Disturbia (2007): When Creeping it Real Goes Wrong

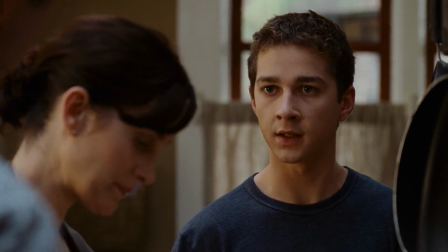4:07 David Morse is very menacing in his performance, having several scenes where he is acting normal enough to deceive the police or parents or whoever,
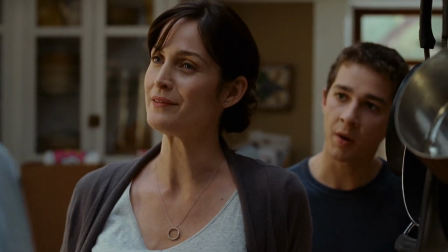4:15 but clearly signaling to the kids he is onto them and that they should stop.
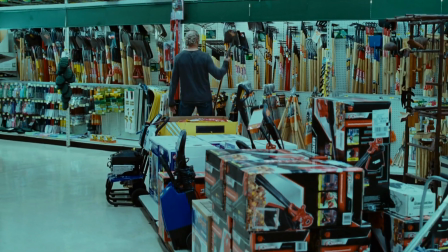4:19 The kids don't take the hint, and the whole thing spirals to a satisfying conclusion, though the route to get there is basically a straight line with minimal twists or turns.
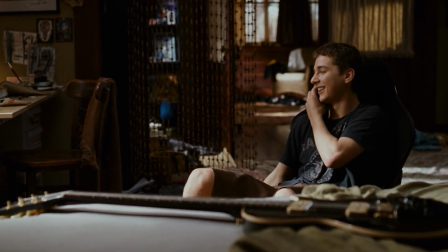4:27 So what do I like about Disturbia? I would say the main thing is the way the movie creates the house Cheerio lives in and the neighborhoods surrounding him.
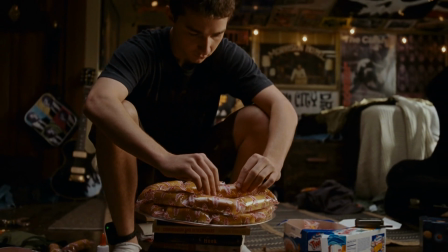4:35 They do a very good job of making the audience feel trapped in the house with Cheerio,
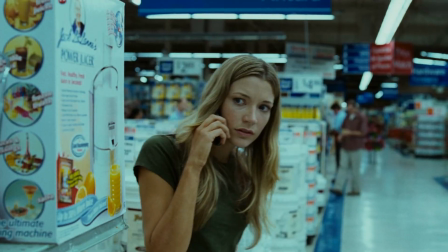4:40 very rarely showing anything outside the house until the other kids in on the investigation venture out for him.
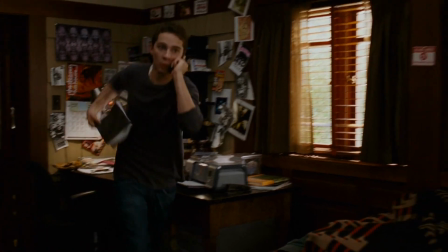4:46 Normally, these mostly single location films feel a bit claustrophobic,
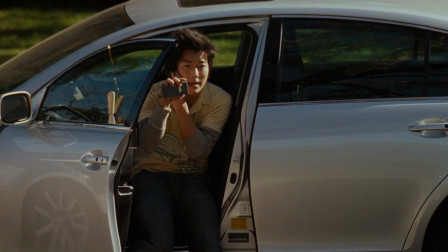4:51 but the movie does a great job of setting up the neighborhood and making sure enough is going on that it never feels stale.
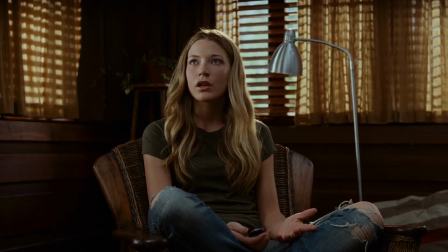4:57 Cheerio's room in the upstairs of his house is also a critical element of the movie,
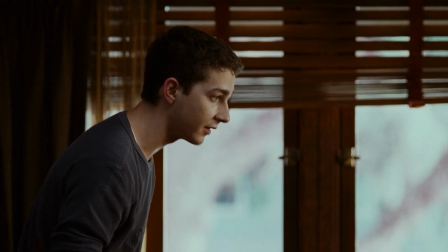5:01 since he has this weird, like, crow's nest room with 360 degree view of his neighborhood.
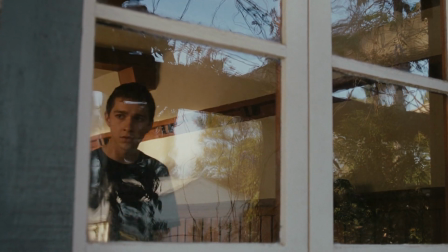5:06 The attention to detail is good here though, since Cheerio can't see every neighbor from up there. and the movie goes out of its way to make sure we know he can only see
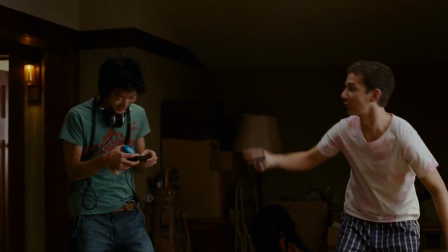5:14 certain people from certain places within the house and we really get a sense of what the house's layout is like
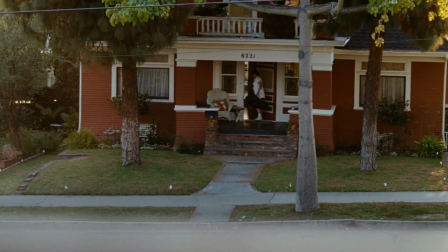5:21 which helps with the immersion a lot another thing i like is the movie is surprisingly restrained during the opening scene car crash where cheerio's dad dies
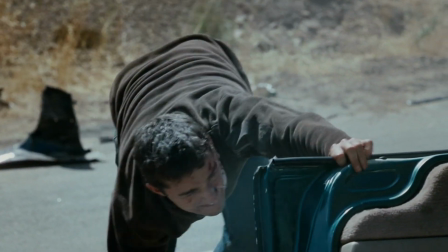5:29 instead of showing a horribly mangled corpse they only show cheerio's reaction to it which is sufficient for the audience to know what happened and honestly it's a
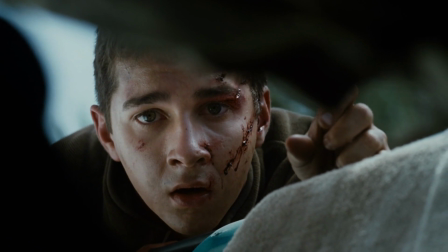5:38 lot more powerful that way. His reaction is what matters to us for the story anyway, and also is the main source of sympathy we have for Cheerio,
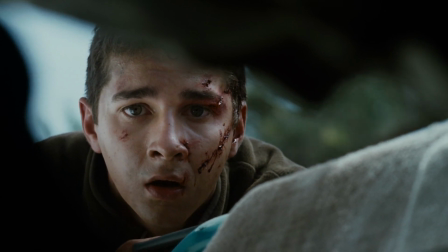5:46 and so executing that scene correctly really sets the movie on the right track and I think they nailed the opening.
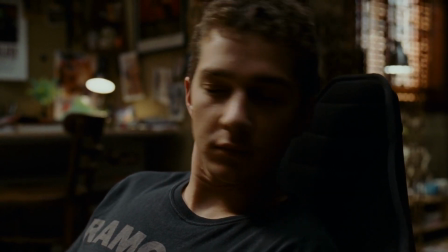5:51 Another thing I like is Cheerio's descent into madness. They mention early on that house arrest can be really difficult for people mentally, and a lot of people break only a few days into it.
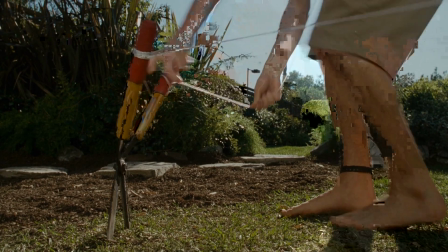6:00 The movie shows him transitioning from a kid who views this as a vacation to someone trapped and absolutely desperate for any kind of outside interaction.
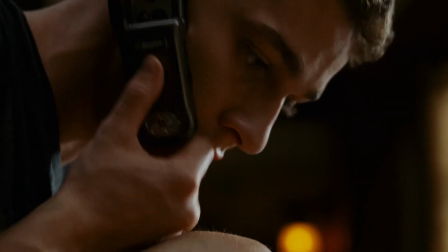6:09 It starts with him calling Ronnie on a field trip just to hear what is going on, and his desperate loneliness somewhat explains his weird pervy obsession with Ashley.
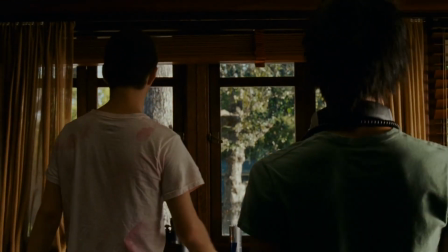6:17 It makes some sense considering Cheerio's observations out his windows are driving the entire plot of the film,
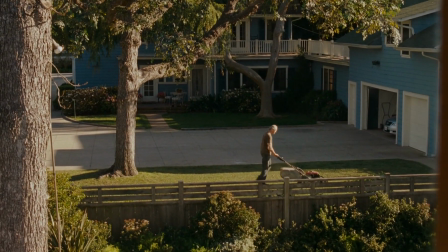6:23 and the movie does an okay job of showing Cheerio moving from his obsession with Ashley to being obsessed with proving his neighbor is a serial killer.
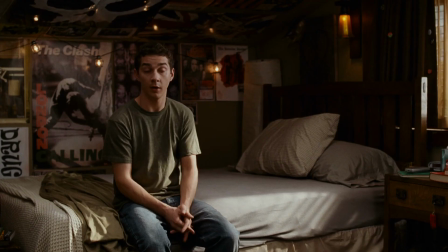6:31 There is a good scene where Ashley has just dyed her hair, and when she goes over to see Cheerio, he is pacing like a madman.
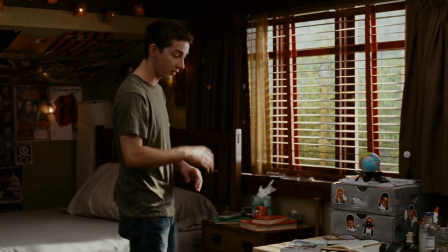6:38 Ashley asks if he even noticed that she dyed her hair, and he passingly mentions it, but he is clearly more focused on the investigation now.
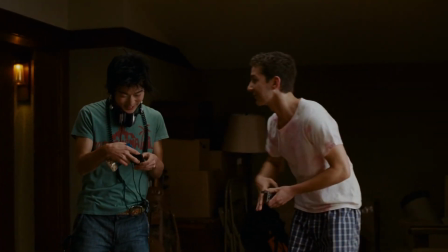6:46 This is a major shift for his character, who goes from weird pervy teenager spying on every little detail of his neighbor's life and setting alarms to watch her do yoga,
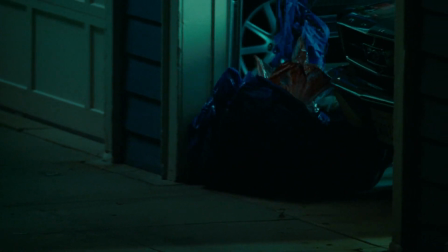6:55 to a weird pervy teenager spying on every detail of his neighbor's life to try and prove they're a killer.
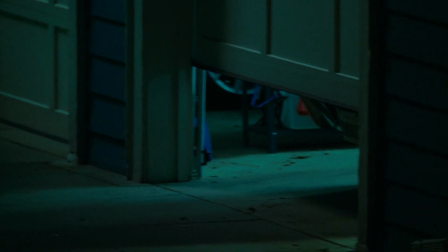7:01 The movie never really shows Cheerio as being motivated by doing the right thing or trying to stop him from killing people,
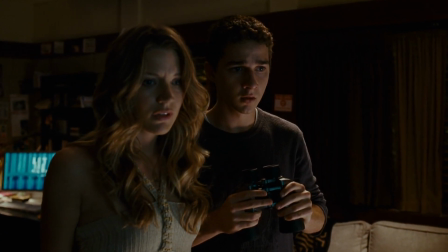7:07 but rather his obsessive nature and desire to be proven right guide him throughout most of the movie.
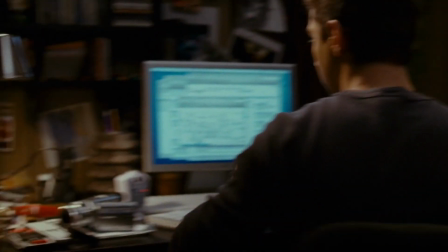7:12 Whether or not a character like that resonates with you, I think he's written consistently and I applaud them for that.
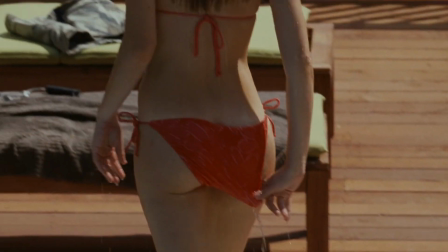7:18 Alright, on to the negatives. Ashley starts out as an object for Cheerio's obsession and never really seems to move beyond it.
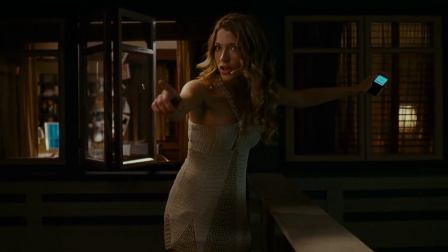7:25 The movie attempts to establish her as a real character, but the way they go about it is by having Cheerio share some of the things he's noticed about her from his constant spying.
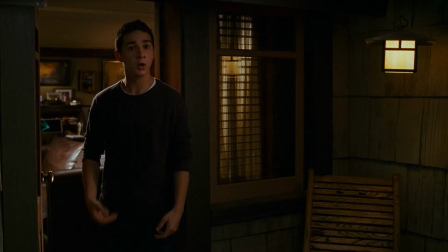7:34 He basically mentions things which are part of the universal human condition,
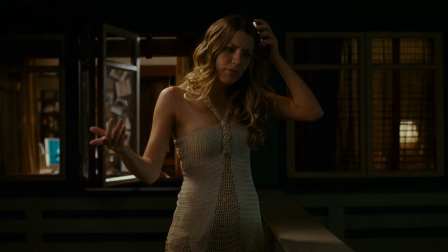7:38 like how she looks in the mirror when leaving her room, apparently to try to figure out who she is. This borders on being a platitude, but I suppose it is something that could be argued as mildly unique to her character.
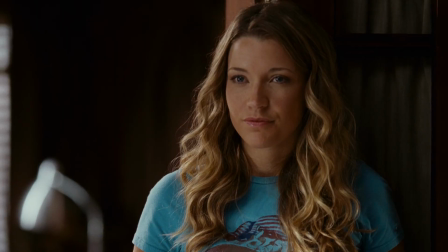7:49 It is hardly groundbreaking stuff, and the rest of the characterization is even more shallow than this.
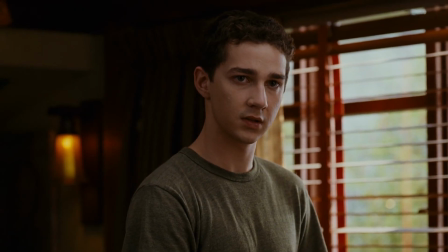7:54 I literally chose the deepest moment in the script between Ashley and Cheerio, and even that is questionable in terms of whether it is characterization or just empty nonsense.
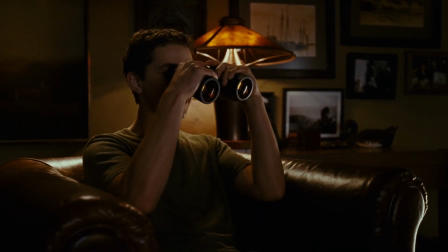8:03 Like I said, this movie is really teenage horror, but watching it with that in mind, it doesn't bother me as much as it does for some other movies.